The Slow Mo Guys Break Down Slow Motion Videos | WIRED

Hello, I'm Gav. I'm Dan. We're the Slow Mo Guys and today we're looking at some slow-mo clips from the internet. Let's get started.
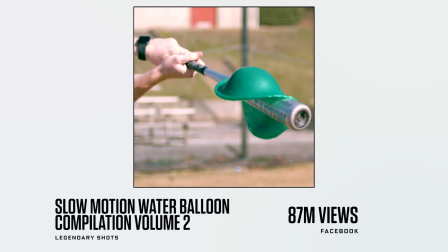0:10 This is Slow Mo Water Balloons by Legendary Shots. 87 million views on Facebook.
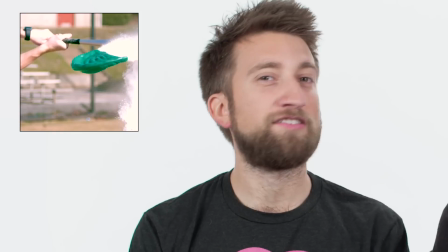0:16 Everyone's seen a balloon of water get dropped or popped and you never see it for this long with your eyes, so that's why it's quite satisfying. When they pop, the rubber is so much faster than the gravity of the water, so you end up with like the shape of the water just hanging in the air.
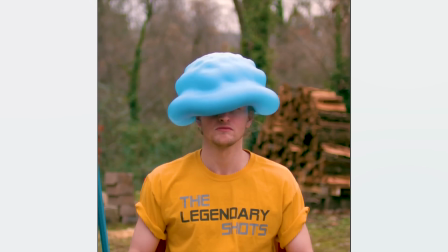0:27 But in this, there's a lot of the balloon not popping. Yeah, equally as interesting. Equally as interesting, makes some very weird shapes, lots of ripples.
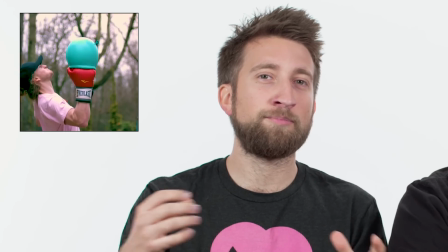0:33 It's as if water had incredible surface tension. You end up left with these really bizarre moments in time, like when the glove is like right up the balloon, and it's almost like an umbrella.
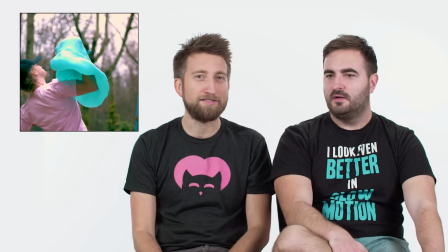0:41 Split second moment in time, but thanks to high speed we can see it for ages. This video is nice and sharp. A lot of high speed cameras have an optical low pass filter which kind of softens it. I don't think this camera has one because it looks very crisp, kind of poor dynamic range, so it looks like it doesn't have one. They picked the right frame rate, which I assume is just like we do, the maximum frame rate at the highest resolution.
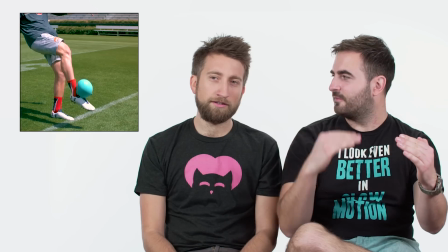1:00 If you do that, then it also means that you can go down from there always. Yeah, they've also shot it square.
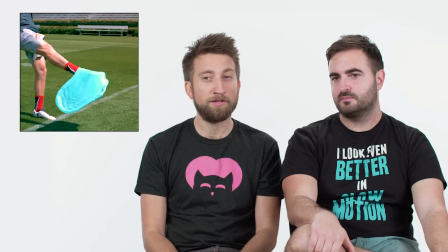1:05 I'm not sure if that was shot like that or whether it's been cropped. A lot of the high speed cameras we used to use actually have a square sensor and then you can just crop to HD or if you wanna shoot a full square, you basically got the fastest Instagram camera. Hardest thing with something like this is actually getting the balloons right. We've done it a few times with different balloons and they've all got different levels of strength. Sometimes they pop, sometimes they act differently.
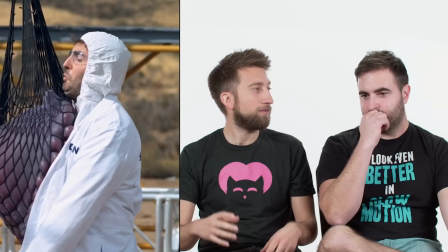1:27 Yeah, we've shot stuff where we've tried to pop a balloon like on your head or something like that and it just wouldn't go.
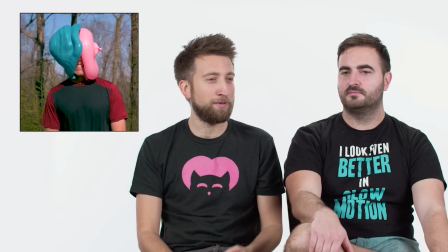1:33 They'll pop while you're filling them, but then when you actually throw them, they for some reason bounce off, and it all depends on just like the quality of the rubber or how long they've been in a drawer.
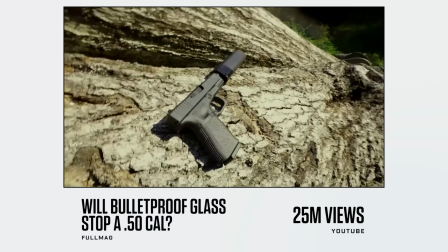1:41 Mostly the second one for us. Mostly the second one. It's probably just been on the floor of the garage. Yeah. This is Will Bulletproof Glass Stop a 50 Cal Bullet by Full Mag. Richard Ryan, met him haven't we? He's done a ton of great high speed of guns, lots of gun-based stuff,
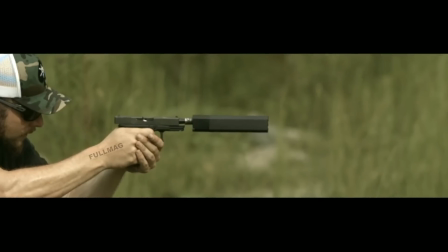1:55 and you'll notice here that a lot of his footage is really, really widescreen because on most high-speed video cameras,
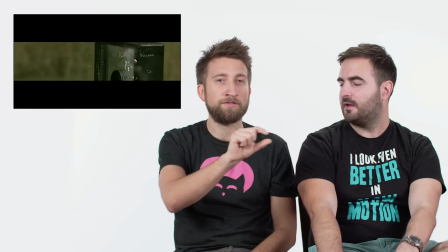2:00 if you lower the resolution, you gain frame rate. And because the bullet is always sort of left to right, it takes up very little of an HD frame.
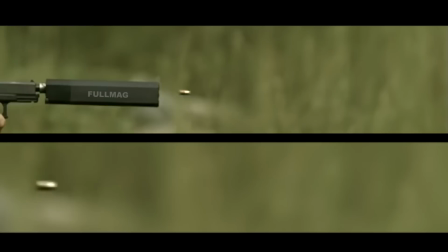2:07 You can just lose the top and bottom. And then he actually does a very good job in the edit, sliding that up and maybe showing it zoomed in again, just so that the frame is filled.
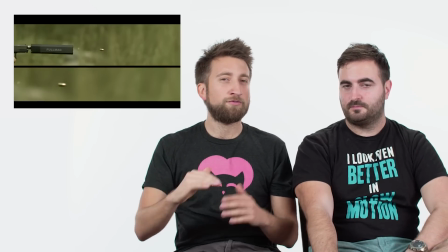2:15 This is obviously slow enough to see a bullet traveling through the air, which is an incredibly high frame rate, but it also just shows you how quickly glass cracks. It's faster than the bullet. It seems to be. When we shoot stuff with bullets, it's always good to have an exposure time of at least 10 microseconds, just so it's not a total blur, because you can still shoot in slow-mo, and if your shutter speed isn't right, you'll have a ton of pictures of just a very, very blurred bullet. To reduce motion blur, you have to increase the shutter speed, which drastically lowers the amount of light you have, which means you have way less depth. It's always preferable to have the bullet sort of going left to right, as opposed to at an angle, because it'll be in focus the whole time and usually the depth is, you know. Very small. Really, really small. He shoots a ton of his stuff completely solo. Sort of framing up on standing objects and then shooting the gun, triggering the camera himself. It's very impressive.
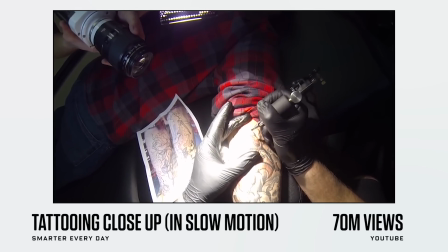3:03 Can you just hold the bullet in please? This is Tattooing in Slow Motion by Smarter Every Day.
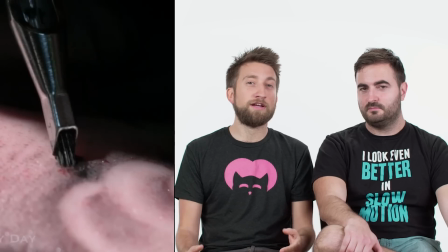3:10 Actually my favorite YouTube channel. Destin makes these videos. Legend. This is a great example of showing something that everyone has seen but in a completely different way.
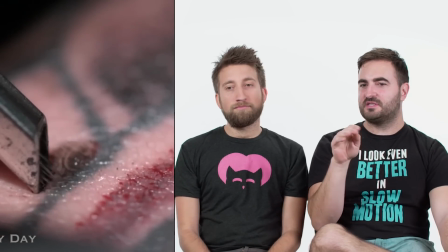3:18 With any slow motion, I think it's pretty difficult to shoot, especially with macro. You've got such a fine amount of focus.
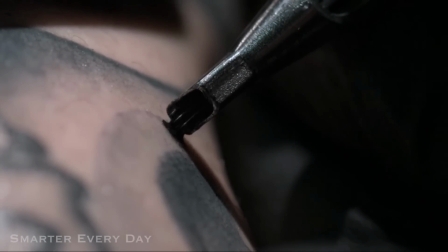3:23 In slow motion, you need a lot of light because each exposure time is so small.
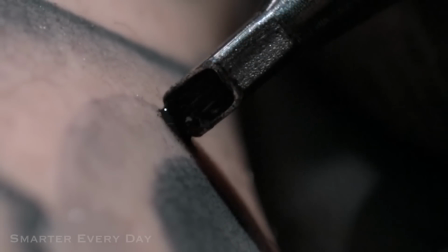3:27 Getting the focus is much more difficult when you're in slow-mo and doing macro at the same time.
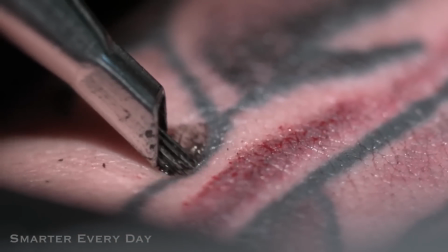3:32 You've got sort of millimeters of depth. So Destin's done a great job here of absolutely nailing that focus and not blinding everyone with the light. Especially with the fact that the needle is moving towards the camera. You wouldn't necessarily notice, but you wouldn't know exactly how hard it is to get that sort of footage.
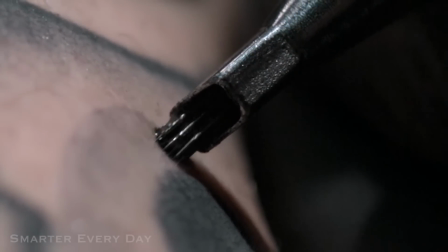3:49 You're really seeing two levels down on stuff that you just can't see with your eye. I mean, you see those with your eye and it's almost like you're watching a blur, like you're watching a vibration. People get tattooed every day, but it gives you a completely new perspective on it, which is pretty cool. I've always wanted a tattoo, but after seeing this video, I'm not sure I can take it.
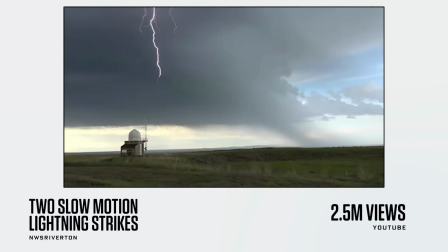4:05 This is two slow motion lightning strikes.
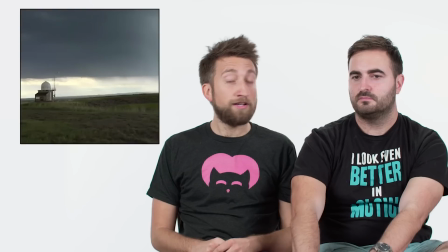4:08 Nature, once again, an excellent subject for slow-mo. Lightning is very, very, very fast.
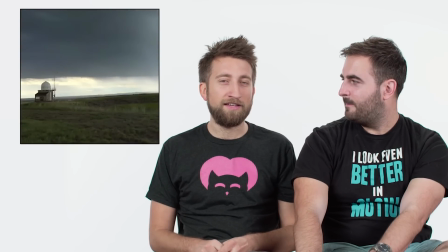4:15 What is it, like, third of the speed of light? Like 10 to the speed of light coming down, I think a third going up.
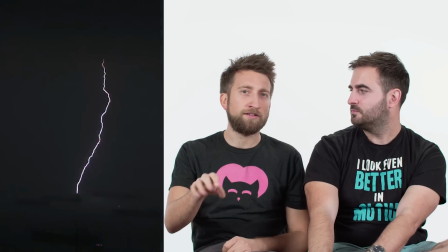4:20 We actually know this because we recently filmed lightning much faster than this clip actually, up to 103,000 frames a second.
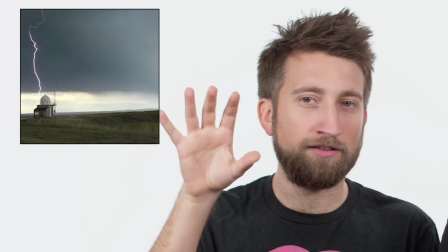4:28 You can't necessarily see the travel of the lightning in this clip, but you can see it lingering in the air long enough to the point where you can tell it's in slow motion. When the event in high speed is so short, it's very hard to find the clip. If you're shooting 100,000 frames a second for five seconds, your clip lasts like .05 of a second. Because lightning is that fast. It's very difficult to find where it is. So we actually used something called image-based auto trigger, which lets us know the exact frame, and it triggered the camera itself on the frame of the lightning. So we can very quickly see where it was, save it, and move on to the next clip. The last thing you want is to miss good lightning strikes, because you're still saving the previous one. Also, it means that you don't have to trim the footage. So imagine if you're saving eight seconds of footage just for one lightning strike. You don't have to then save the entire thing, and wait for it to do that, and then carry on. and you can just, you don't wanna keep three million pictures of the sky when only a couple of thousand have lightning in them.
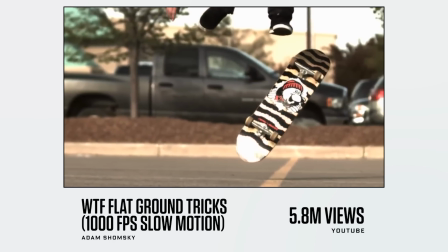5:22 This is WTF flat ground tricks, thousand frames a second. Skateboarding. Skateboarding always looks good in slow motion.
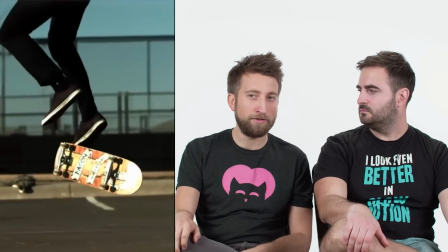5:27 I'm noticing a lot about this footage. There's a lot of aliasing, which to me says there's no optical low pass filter.
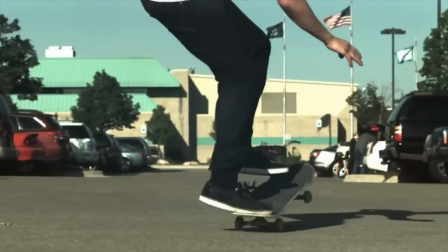5:34 There's also sort of very dark areas and then very blown out areas, like the guy's shirt, super blown out.
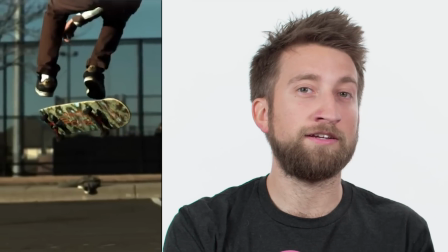5:39 And this is just an example of earlier high speed video cameras had a pretty lousy dynamic range. so bright stuff blows out way sooner,
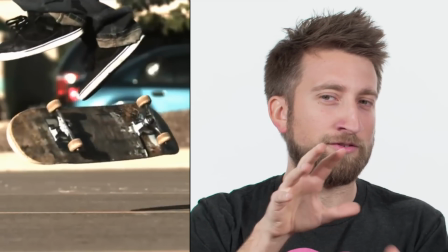5:47 dark stuff falls off way sooner, so you end up with sort of very contrasty looking footage.
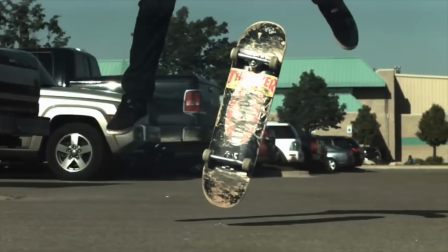5:52 Still, perfect to see what's going on here. The quality of light looks like it was evening. Makes it more difficult to actually get stuff when it's in the evening, because you can definitely tell when the sun is lower. I quite like it, a chill sunny day vibe. We did a video with Tony Hawk actually, and Dan broke his wrist. I did, trying to impress him. Trying to do some skateboarding. Clearly couldn't do. This is Veritasium's Slinky video, There were two million views.
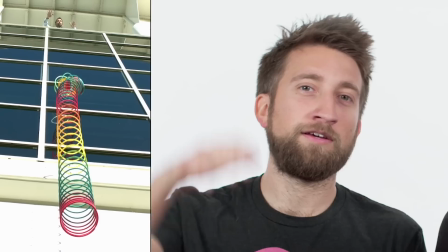6:15 Very cool, very simple demonstration of how when you drop a slinky, it all compresses and the bottom doesn't move anywhere in space until it's completely landed. Physics. Physics, cool physics. We shot this video as well. Yeah. I just thought it was so cool.
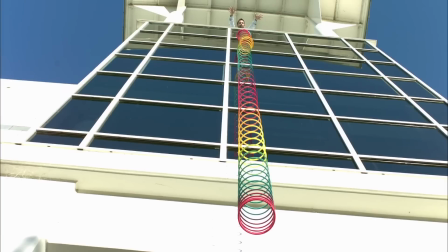6:27 Some of the stuff I like about shooting things in slow motion is you get to see things from a scientific perspective that you wouldn't normally get to see necessarily, or it's more difficult to perceive. And it's a really good demonstration of that. Ferratasium's an excellent educational channel. Highly recommend it too.
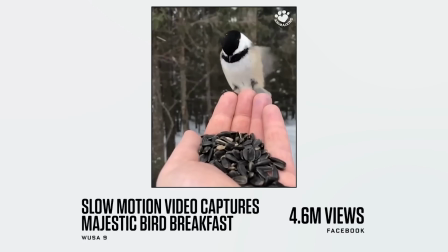6:42 This is a slow-mo clip of a bird having breakfast. This is great. Great footage. It kind of failed video actually. Puts it in his mouth and then throws it away. I honestly think animals are the best subject for slow-mo. Like something as simple as that. You're like, oh, that's amazing. And it also makes you wonder how often animals fumble their lunch. I was once filming a bee drinking pollen from a flower and it fell out, sort of rolled out back because it got drunk. In slow-mo you see tons of that. That clip was probably a very short space of time as well because birds like that small tend to move very quickly.
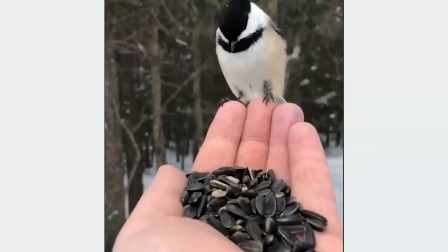7:16 They're very high metabolism, so that looks really fast.
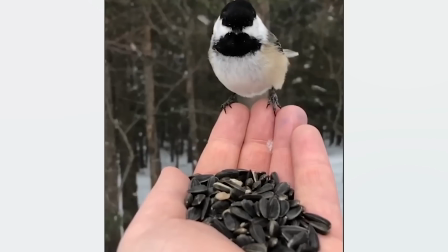7:19 And judging by the snow moving in the background, it's probably only a few hundred frames a second, if that, maybe on a phone, because it's very snowy, you've got that nice flat light all around, nice and bright looking. So even on a phone, it looks good. Pretty much like having a perfect lighting situation. Nice bounce. I think they've got this probably a lot of patience and maybe almost training the birds to be able to be used to you.
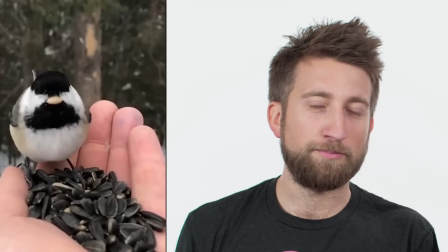7:38 There's almost no chance that this is the first time this person has put food in their hand. They've probably done that months before. I mean, everyone's seen a bird eat, but no one's ever seen it that slow, dropping its food out of its mouth. So it's very cute, and you can't like, make a bird do that.
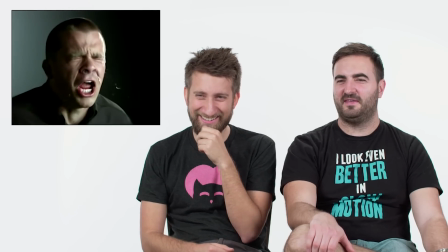7:54 Oh, damn.
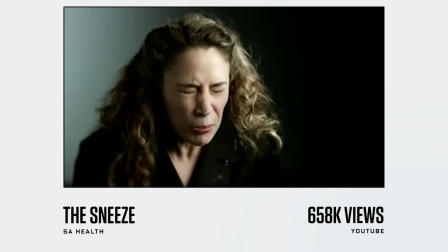7:58 All right, that's enough. This is sneezing in slow motion. This is actually a really odd video. I think I saw this about a decade ago. It's also really difficult to do. When someone's sneezing, it's an involuntary movement a lot of the time, it's very difficult to actually capture that. that people will move forwards and backwards.
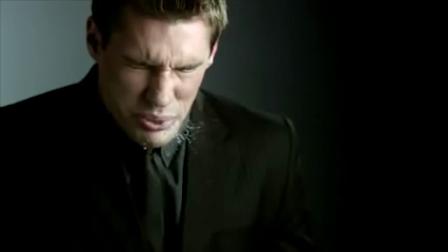8:10 Particles are actually not too difficult in CG. The way they're sort of coming out of focus, it looks very real.
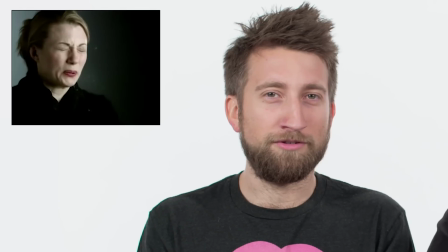8:16 You might as well do it for real.